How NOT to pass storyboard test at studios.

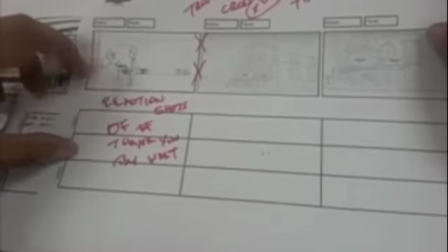No reaction. We need a reaction shot from Walt showing thank you.
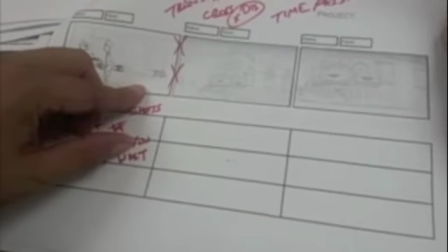Some transition to show that time has passed, because this is the theater of that Walt's movie is being played at.
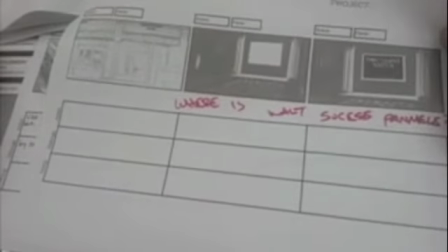And then we have more of shots of the theater, but we don't have any success panels.
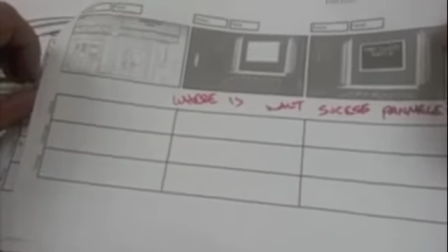In Walt, because part of the story was 20 years later when Walt was famous.
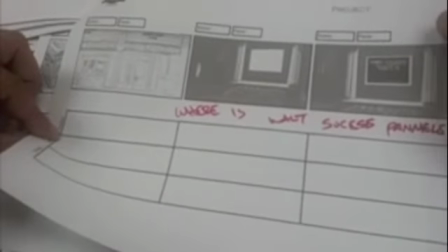He still was able to
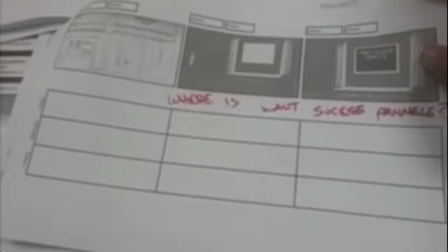even in your dialogue in your frames you didn't talk about that, so we don't have that transition there.
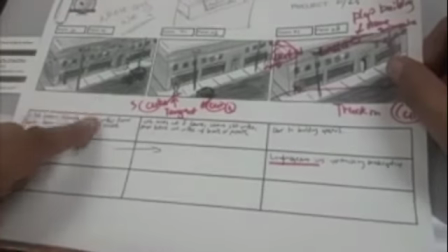This one, again, we don't know where we are. Better would have been to give us a little bit of a sign, Laugh-O-Gram.
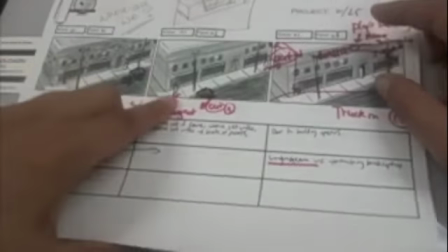We have tangents of our characters.
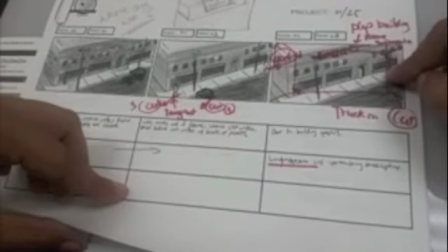We have a slight truck in on this shot would have been a better choice, to give us interest here.
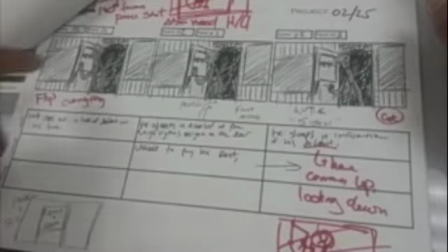We probably should have flipped this a little bit to keep the continuity correct on it.
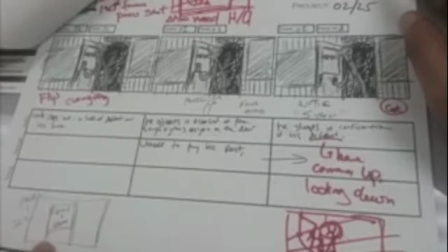Done more of a down shot, and also probably should have started with the door closed so that we can really emphasize where we are.
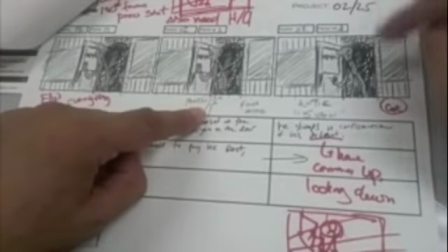Notice he looks, and then I would have continued the looking before he went down, just to really emphasize the sigh.
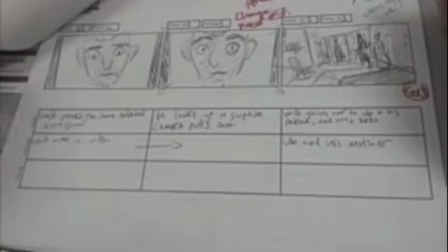Minor note. The acting's interesting, but again, we're revealing as to where we are.
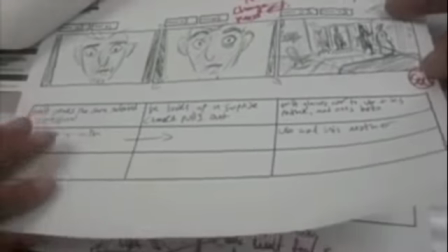We don't know where we are. It's it's not enough information. Okay, because I used to reveal.
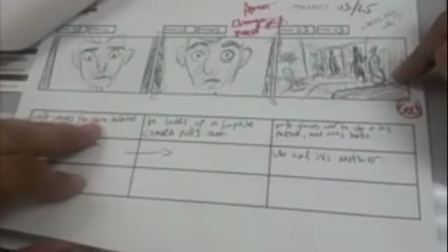Yeah, it's a decent close up, and then we reveal, but we don't know who these people are because there's no way.
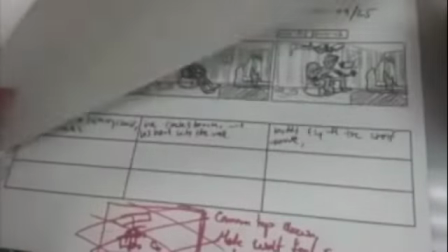There's no way you didn't establish that in the first thing.
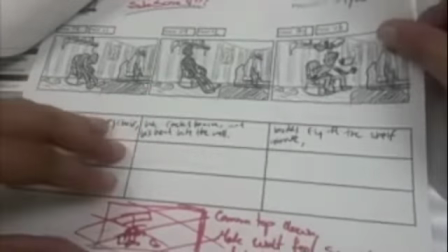The shot with Walt at the sitting at my assumption is of Iwerk's house where the bookcase falls on him could have been more of
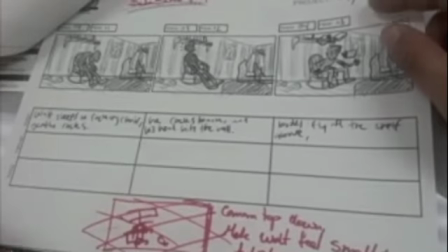a down shot as we're trying to empathize with him.
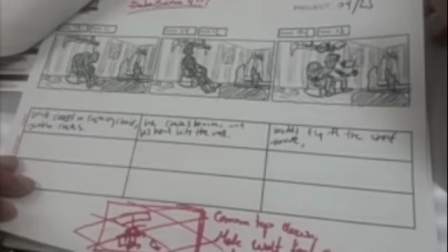And again, it's kind of pointless in what it is, But I don't know.
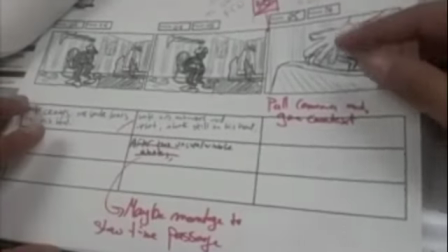It's just yeah, it just shows that he's annoyed with living there, but it seems a little forced and pointless.
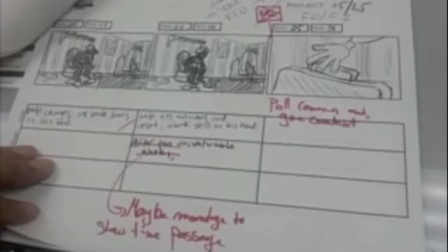That's what it is. Maybe a montage of him, being annoyed with his the guests that he's living with. A cut to him grabbing a suitcase, pull camera out, show more context.
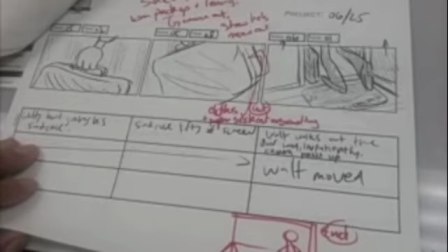Let's see what I would have done. I would have maybe added, just a little bit more.
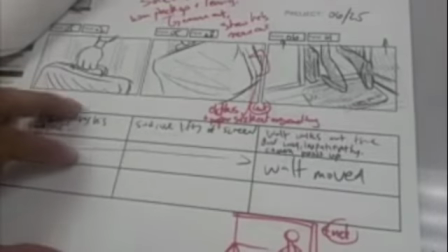Not sure what I would have done. Let's see. I would have.
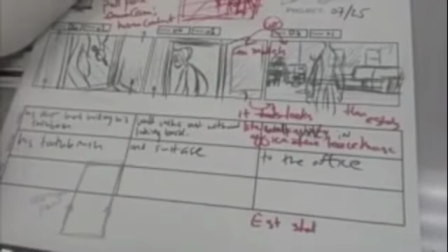So Walt's stepping out of the rug here. We have him grabbing his toothbrush and leaving.
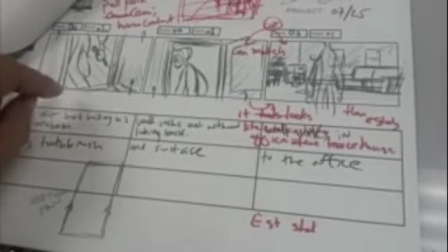Pull back so camera can see where he is in context, and maybe do a vertical pan from here to here.
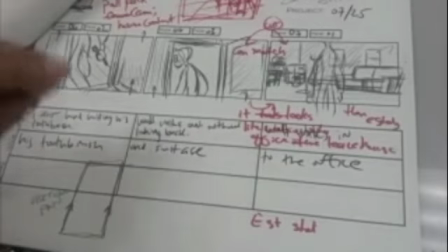We need a better transition going from here to the office where he's
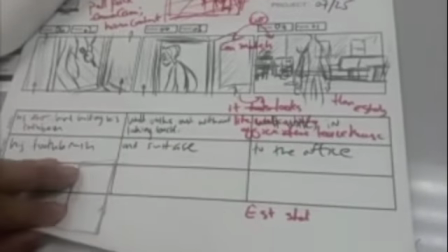we need an establishing shot or something to give us as to where we are.
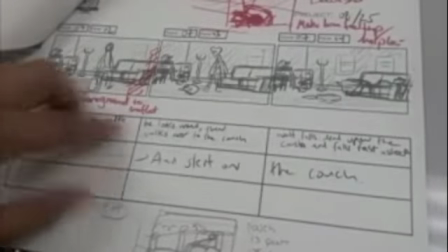See, foreground probably should have added a little more depth to the foreground, so just pretty flat back there.
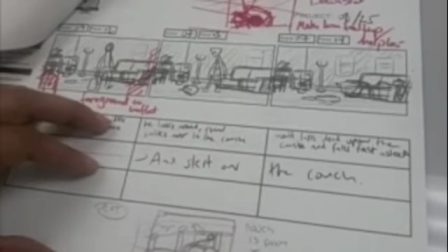Again, trying to raise the camera level to give a little bit more.
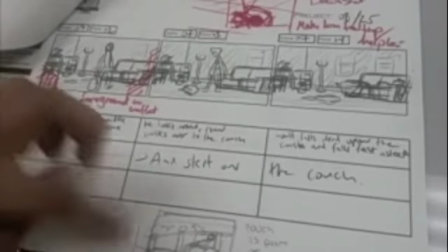Maybe if the couch was more of an emphasis in the foreground when he plops on it, we'd be like, empathize with him.
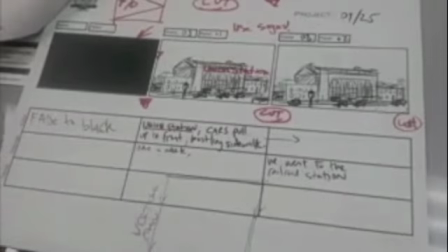But it's all pretty even as you've staged it. Your fade out was not proper.
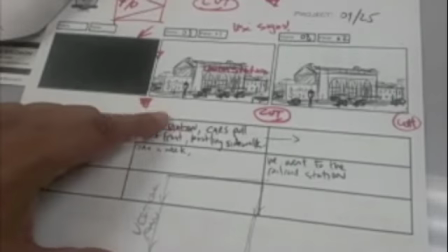When we go to the train station, we have no idea that's not a train station because there's no signs.
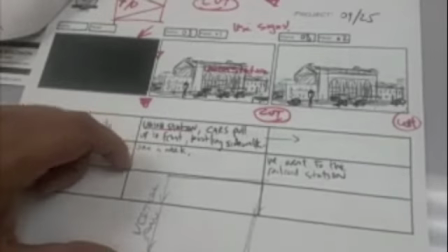Yeah, there's just nothing letting us know that. Maybe a vertical pan up to see the signs.
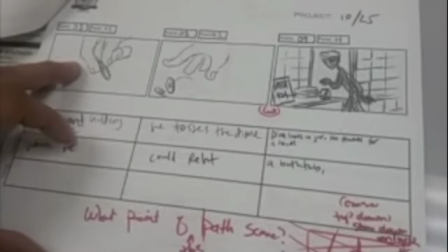We have a moment of him grabbing or dropping 10 cents into the train station that we're not quite sure if it's the train station or not.
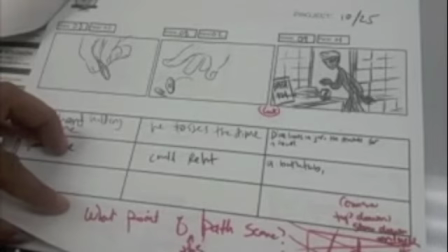Yeah, just maybe more of a what is it doing?